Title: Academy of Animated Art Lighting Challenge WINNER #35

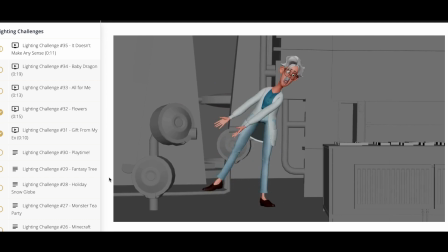5s
So welcome to the Lighting Challenge submission reviews and winner announcement. So this lighting challenge, I see lighting challenge number 35. We've had quite a few lighting challenges here at the Academy of Animated Art.
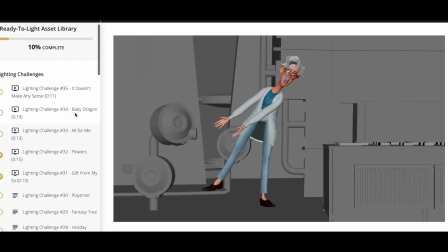20s
And for those that don't know what the lighting challenge is, it's essentially where we give an asset, in this case an animation, and our community goes ahead and lights it to tell a story. Everyone puts their own kind of flavors and touch on it,
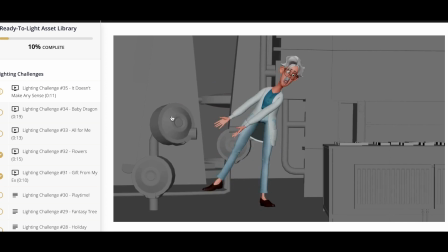37s
and it's a great way to one focus on lighting predominantly for storytelling. I remember when the reason the back end of why this exists today is one of the big pain points, especially if you're a lighter, is to get good assets to light, right?
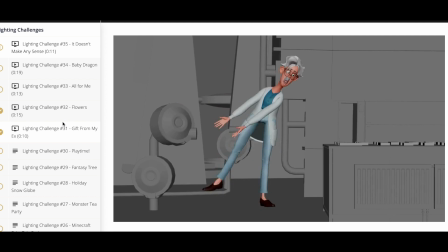54s
And to you don't want to spend your time, which I remember doing back in the day, like modeling, animating, and then by the time I got to lighting, I was exhausted, but that was the core thing that I was trying to show off. So this is a way to,
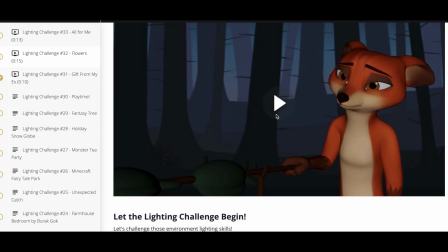71s
go through and find different assets that are ready to light.
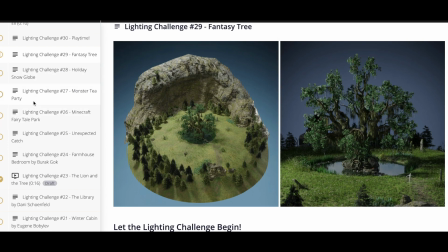79s
So you can see there's different variations. This is a set. Um, this one's one of my favorites, actually, the Monster Tea Party.
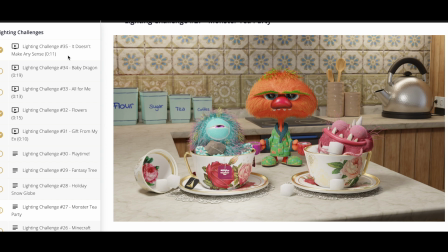87s
But we are here to talk about the latest lighting challenge, which is Doesn't Make Any Sense.
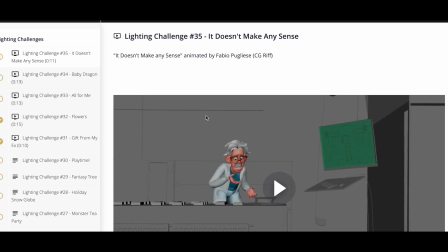95s
And this animation is from CG Riff by Fabio
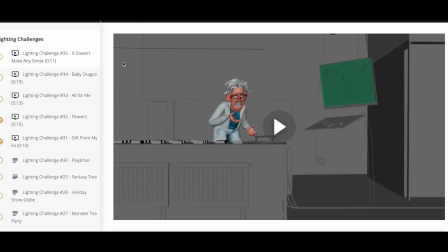103s
Pugliese, and it's called It Doesn't Make Sense. So this is a great collaboration we have with CG Riff, which is an animation school, and we are a lighting focused school, so hand in hand.
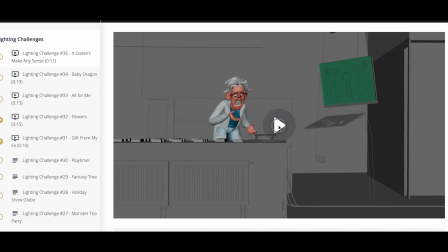116s
And we get these great animations from their students, and then our students and community lights it.
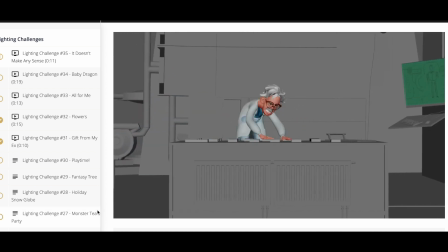123s
So let's take a look.
Check the spatial compositor. You put in Riff stabilizer. Doesn't make any sense.
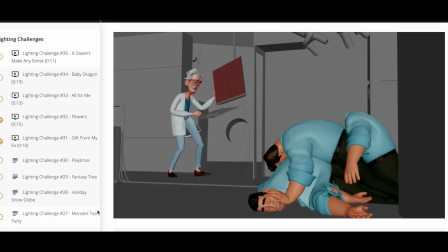129s Well, why don't you just turn it off? I suppose.
So that's a great imagine.
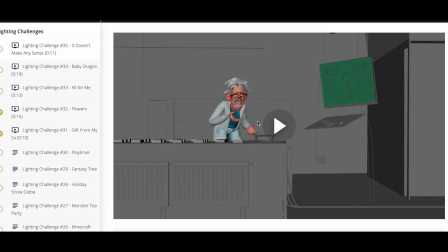138s
As a lighting artist, I wish I had animations like this. Like this one's super fun. So let's get into it. We have 4 submissions this round, and let's take a look at what the submissions are.
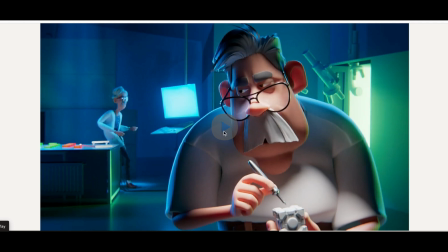151s
Okay, first submission from David Johnson. Let's look. I'm already loving these colors, by the way.
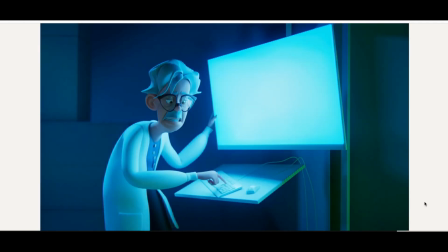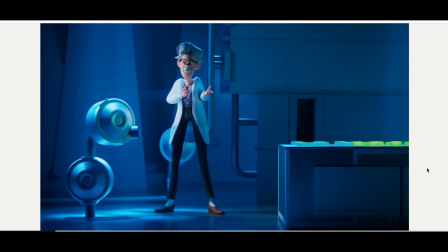163s
So apologies, I didn't start from the beginning. Here we go.
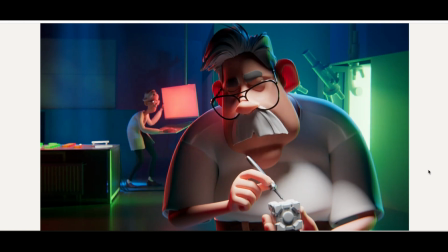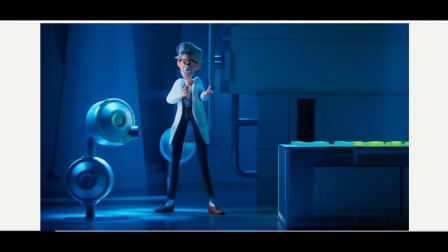174s
Okay, so for me, I'm gonna loop it. Okay, there we go.
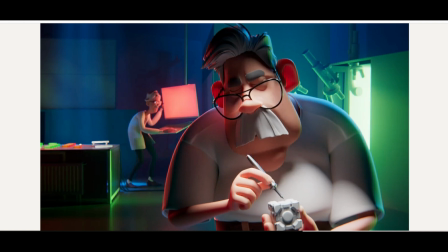179s
So we can talk about it. What I love here is the use of color.
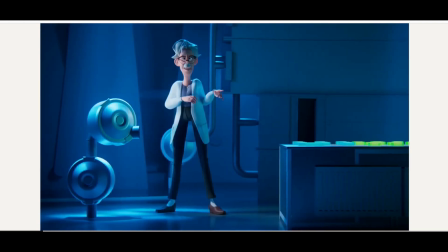186s
And it's kind of this minimalist simplicity to me,
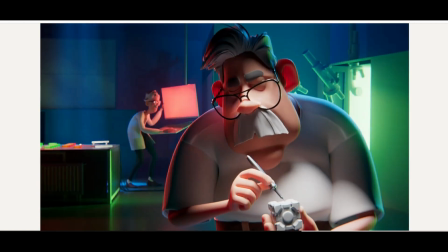191s
but it's all done really intentionally and well, and it feels like it's all cohesive.
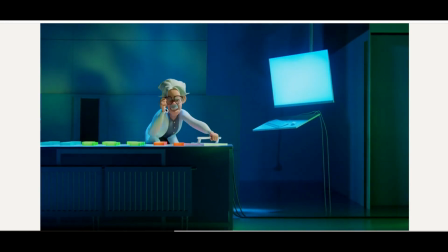197s
So if we go here, we got and there's always some kind of interest in shaping, and the character never goes flat.
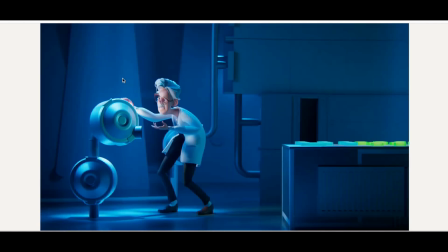204s
Like even here, you see like there's a nice kind of values going on from that light,
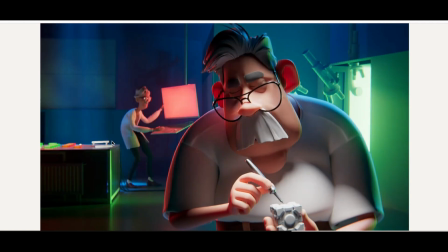210s
but then it goes to that being the main key light, but the value kind of is even along with it,
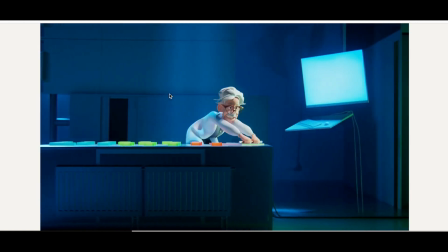218s
where it's not flat, I mean, like it goes one key side to fill and then another key side and the other one kind of comes down a little.
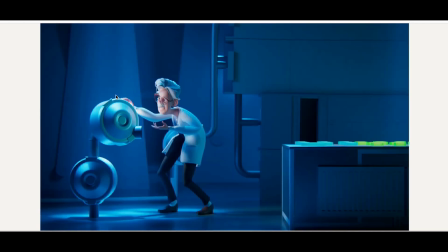224s
It would be very easy in that situation to have like multiple keys and then just feel like super overblown, but I'm not feeling that.
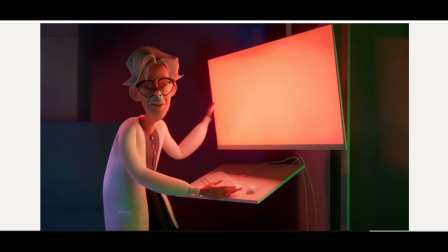233s
So overall, I really like this. I think if I were to just say like one thing that I'd say is the background,
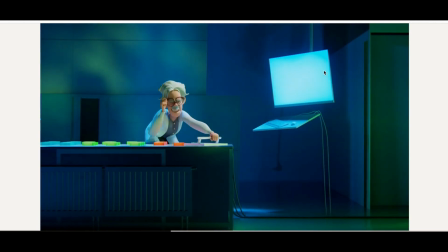242s
like this far background back here, could go a little bit darker.
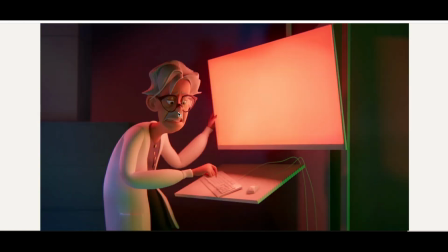245s
So just give it like push it back and give it more depth and have these lights kind of more focused and concentrated,
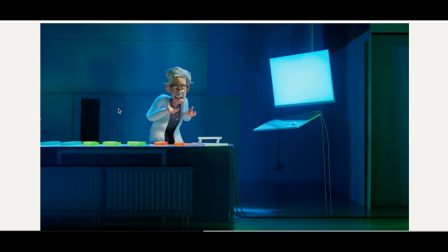252s
or kind of give it more of like a ambient, like a less ambient feel, right?
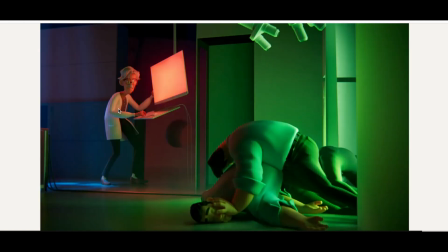257s
And more kind of focused in little silos of light and then pockets of dark.
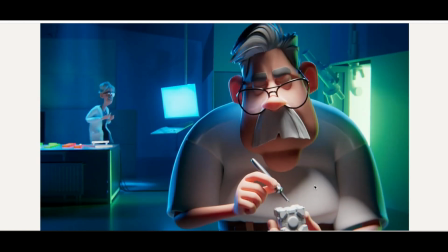262s
So that's the one thing I'll say is uh, an opportunity here, especially like back here in the corners and whatnot.
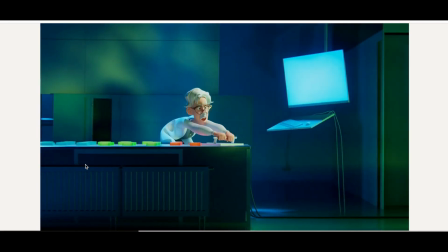271s
Like I would think that would not be so evenly like kind of flat back there.
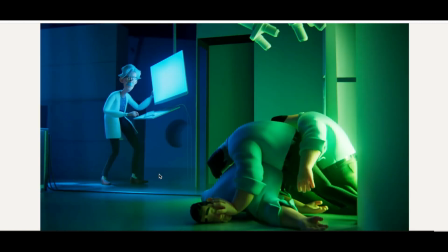278s
That being said, I actually don't mind it. It's like that's my one call out, but I'm kind of liking the look and the vibe here.
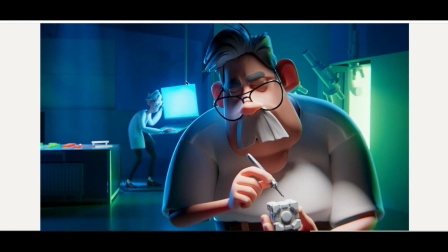285s
So, and like I said, the color palette with the cool light, the blue and then the green and then the red, it all plays really well.
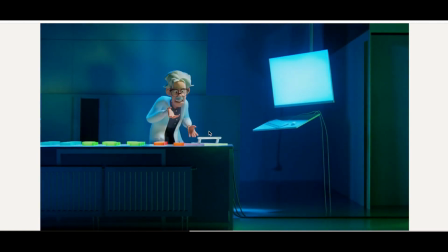293s
It's a nice blend of colors. So, really well done. I'm really liking this. Okay, let's move on to the next one.
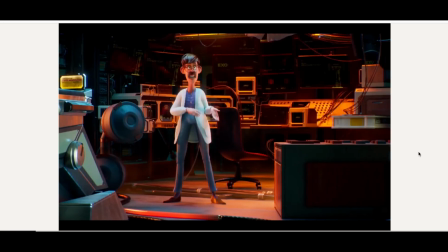301s
Let's go ahead and play. Ooh, okay. This is what I love about this lighting challenge.
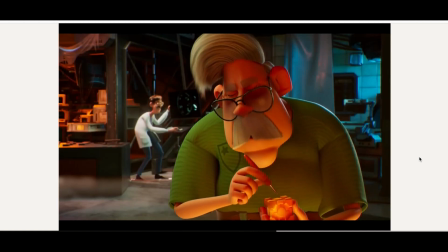308s
The difference and also what people add to the scene, right?
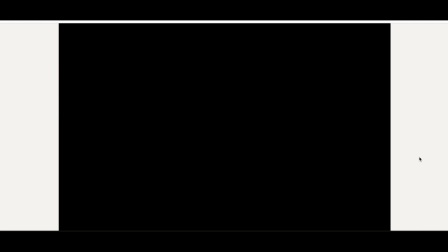313s
For instance, hair in this case. Sometimes I have to go back to the original. Okay, so there was hair here, and there is hair here, but the hair here looks completely different.
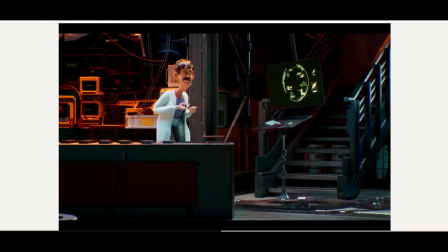323s
It's like it got combs. I'm pretty sure this person did like a little bit of grooming here on the hair, which is amazing, right?
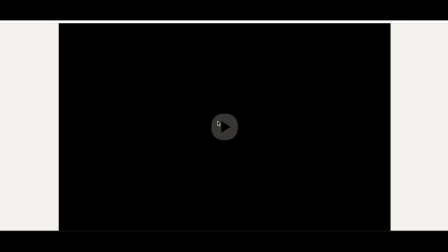330s
You add your little flares, and obviously you can also see here that
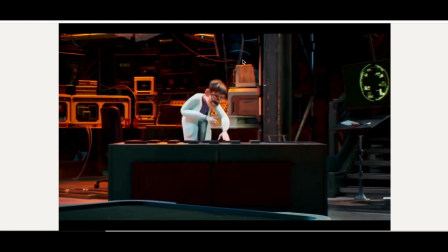336s
there's a lot more things in the background here that they added, like the staircase.
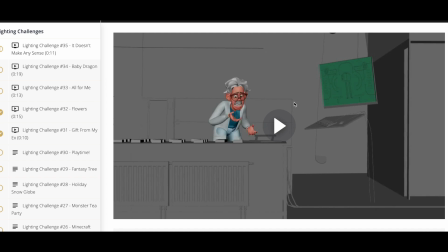342s
If I'm looking at the original, does not exist in the original one, right?
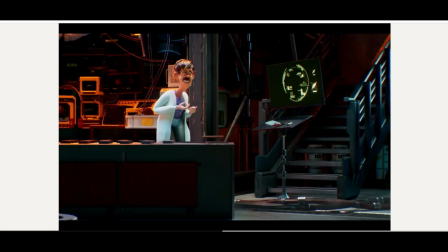346s
So it's like, yeah, the addition of all these extra and the touches that you can add to add that more depth.
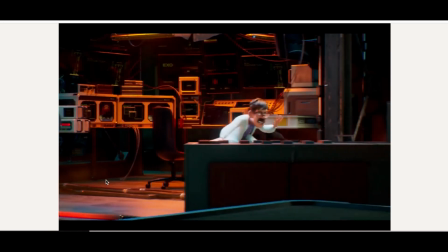354s
Okay, now let's go and look at the lighting. I like the little pockets of light, the little areas in this lab.
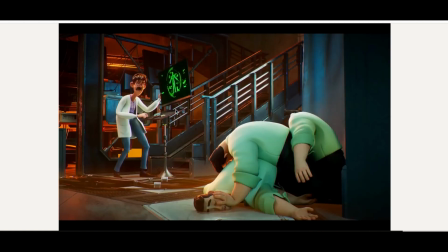362s
Um, I think, yeah, sorry, I'm just watching it as I go.
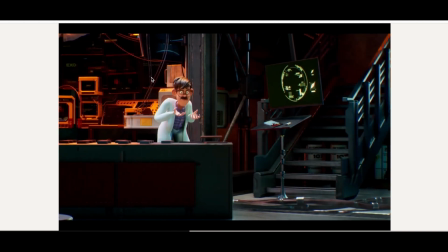369s
Yeah, you're doing really good job with like the depth and the darkness back there.
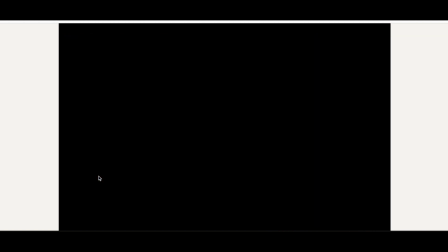375s
I think there's something interesting. I don't know what's going on. Like, I did notice, wait, what is it?
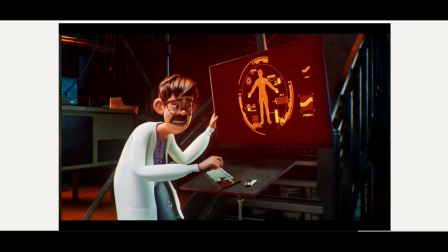385s
Oh, is it like smoke here? That's, that felt a bit odd to me, to be honest with you.
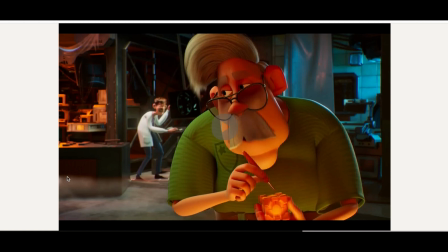392s
Like right here. That feels a lot odd if that's meant to be like smoke. I think we need a little bit better integration here, maybe some movement in that if that's the case. Honestly, I would remove it. It's a little bit distracting as you see. I just stopped the whole thing just to see what that was.
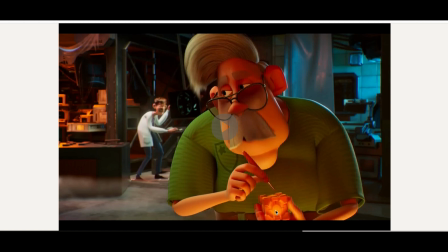411s
I think now that we're on this frame, I like that he's got light coming up from the bottom, and it makes me think it's just like very strong, kind of fiery light. I think we can pull back on it just slightly so it doesn't get as hot there.
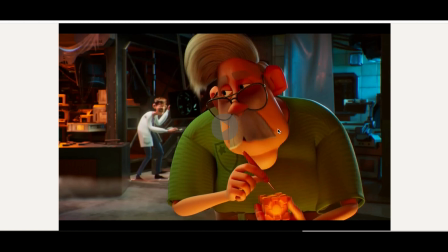428s
And I feel like I would also want to see it a little bit more. I'm seeing a lot on the skin, but not so much on his shirt. It makes me wonder what's going on with the material on the shirt that it's reading so hot here but barely registering on the shirt. I wonder if that's like a light linking thing, but that's something just for like integration.
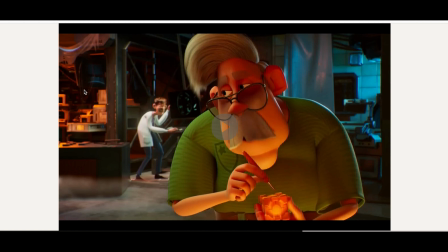446s
Again, love all these like little pockets of light. You got the cool, you got the warm, and then I'm still, I'm feeling the sky back here. I think there is an opportunity. The light here on him, like this white coat, is standing out quite a bit.
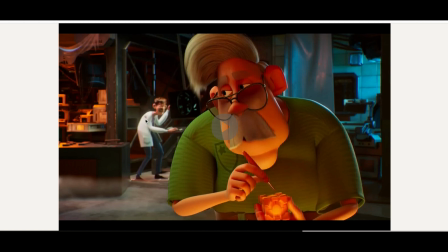461s
I know we still want to see this character, but I would bring it down and kind of add a little bit of shaping and direction there.
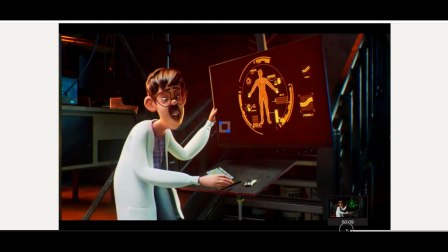470s
Overall, let me see. Yeah, we're getting effect from that.
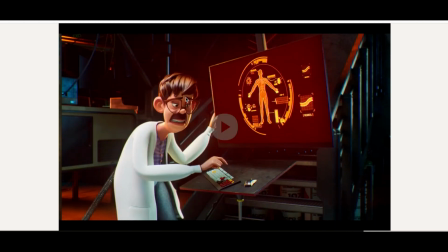476s
Yeah, I'm looking basically see if we're getting the interaction from this light here.
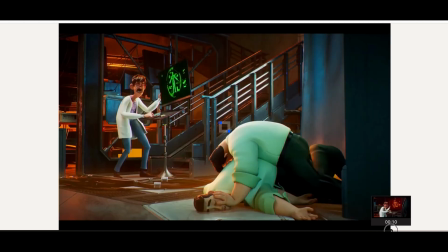481s
And we see that we are.